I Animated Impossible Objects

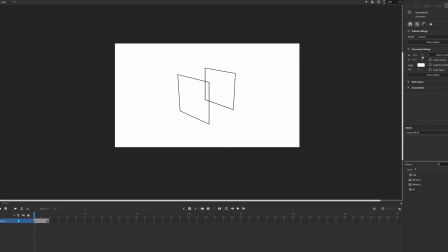245s
So I wanted to make it spin like the triangle, but this one's going to have much more clarity and look a lot cooler.
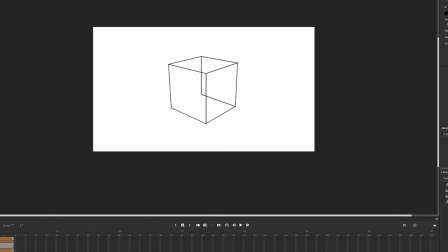250s
First I just animated a regular cube rotating. This is one of the rare instances where a shape tween is actually useful. Although I had to do a lot of manual readjusting because some lines were spinning the wrong way.
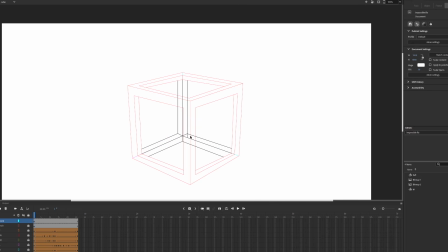262s
With the cube rotation done, I drew an impossible cube on top with two of the back edges passing over the front.
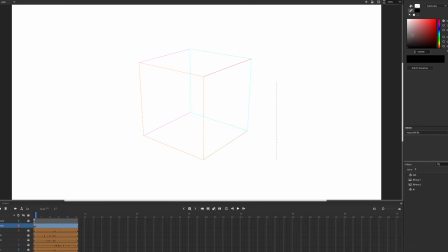267s
The plan was to simply do this for every frame and see what happened.
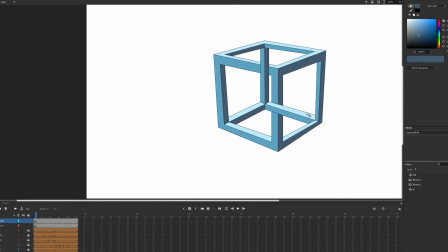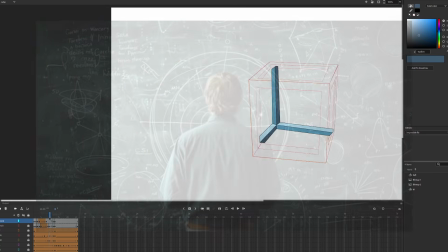275s
Once the cube was front facing, I had to maneuver the back left edge in front of the top front edge, but behind the left front edge. I also tried shape tweening parts of this,
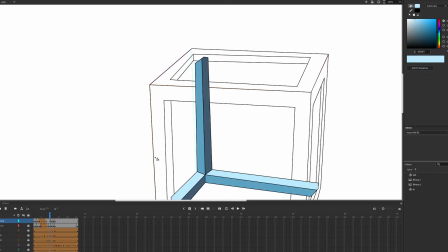284s
but most of it had to be done manually. There was a bit of messing around with the other edge as well, trying to get it to disappear and reappear appropriately.
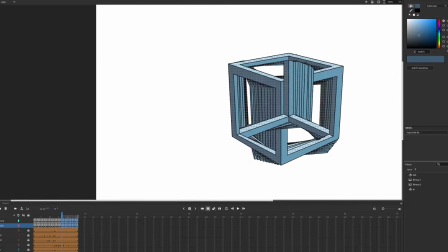291s
But once I had half the frames, I could duplicate those and manipulate them to complete the rotation.
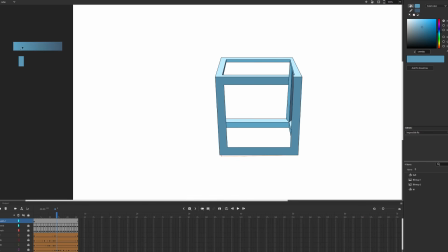296s
And I had to recolor the faces as it goes to make the lighting make sense.
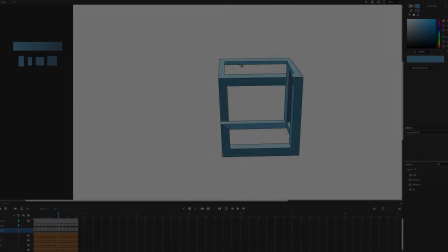Kinda janky and choppy, but that's some pretty neat imagery right there. If you squint your eyes, it kinda just looks like a cube spinning around.
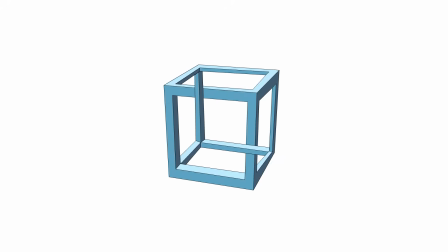313s
But obviously, you look at it properly and it's kind of incomprehensible. This is what 9 of them scattered around and offset looks like.
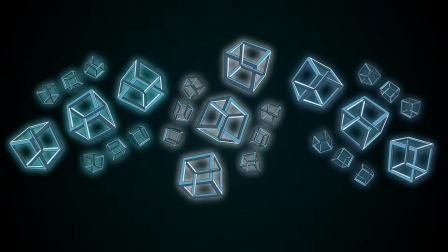321s
And then I made this because I thought it was even cooler.
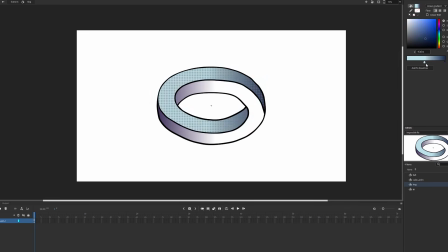328s
I wanted to try out an impossible oval, so I first shaded it and then added a ball.
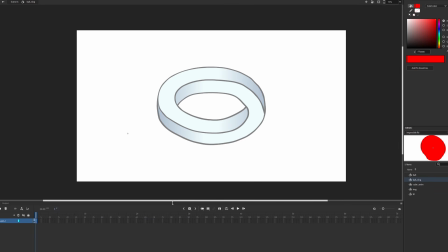333s
This is going to be similar to the triangle with a ball rolling around it and ending up back at the start, so nothing new honestly, but I just thought the shape would be more satisfying.
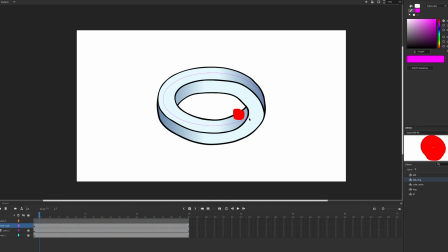341s
I also had the oval and ball wobble in a short loop. I used a motion guide to get it halfway around, then had to put it in a layer underneath the oval so it can go behind.
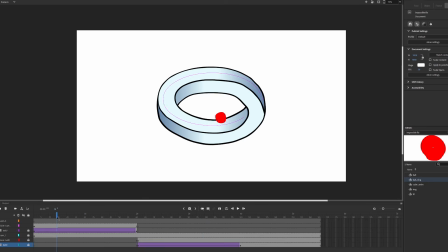350s
I made it circle around the second portion with another motion guide and fine-tuned it to roll into its starting position.
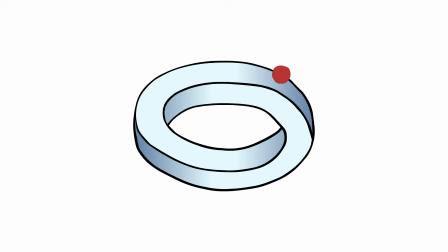So yeah, that is more satisfying than the triangle, if you ask me. The smooth object rolling against a smooth surface, very nice. Let's move on to the final object.
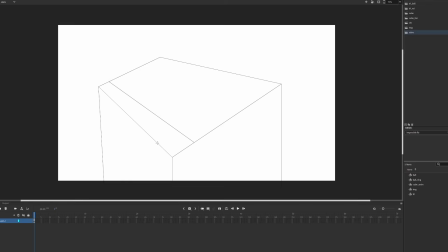377s
I have saved the most intriguing object for last. Impossible stairs.
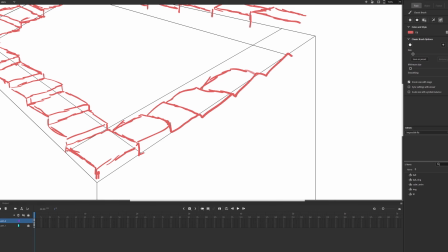382s
I tried this one method for drawing it and totally botched it. Then I tried this other method and it seemed to work out.
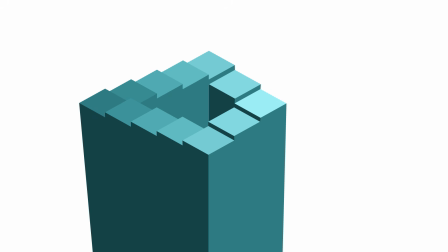392s
So now we have an infinitely descending staircase. Or ascending if you're going the other way.
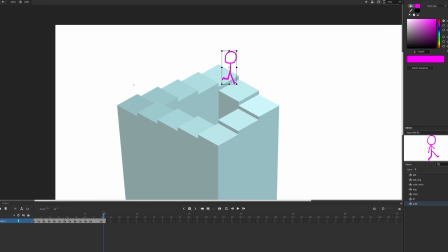397s
But I'm gonna have someone walk down this thing forever. A stick figure will do because I ain't gonna draw a full human walking at 4 different angles. So I made a short cycle that I repeated on each step and did that for each side.
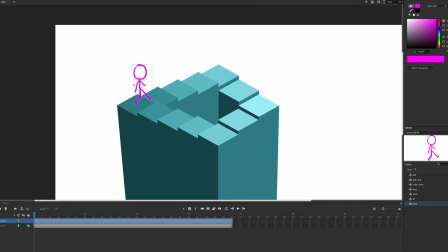416s
I eventually had a satisfactory loop, but I thought it'd be fun to have a ball bouncing down as well.
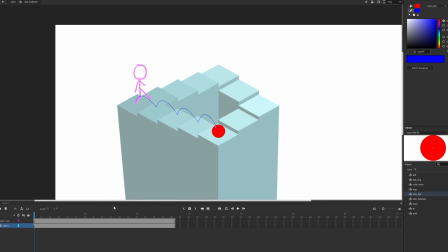421s
At first I used these arcs as a motion guide, then remembered why that looks weird. If you make it speed up and down with gravity, it'll also speed up and down horizontally.
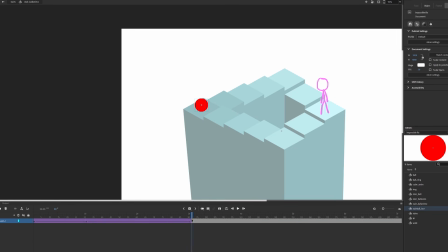429s
I scrapped that and made an up-down loop inside a symbol, then moved that around the square at a constant speed.
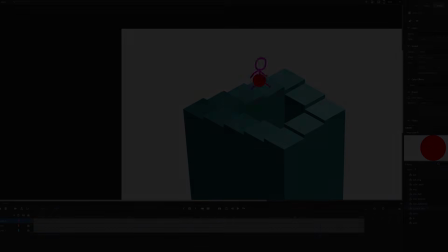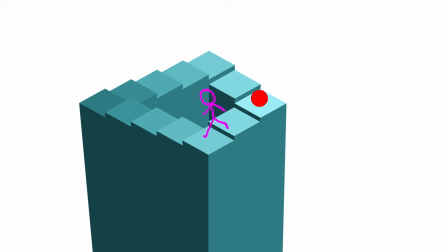443s
So that's pretty fascinating to look at. Again, it's pretty janky, but the point comes across. I think there's a pretty funny juxtaposition between the like clean staircase and ball, and the shoddily drawn pink stick figure. The guy's moving kind of fast as well. He overtakes the ball. And you might be wondering how the ball changes direction every corner.
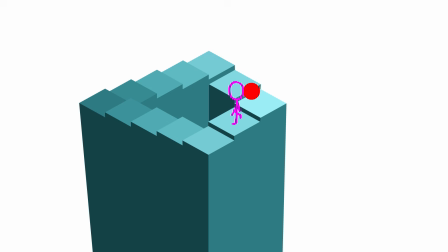463s
I guess we have to imagine there's a perfectly placed bump on the floor that just changes its trajectory.
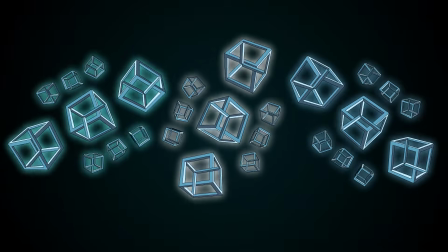469s
Well, I hope you enjoyed these optical illusions, and if you didn't, I'm surprised you made it this far.
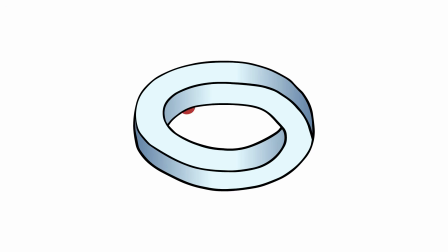474s
But have a nice day, and I'll see you next week.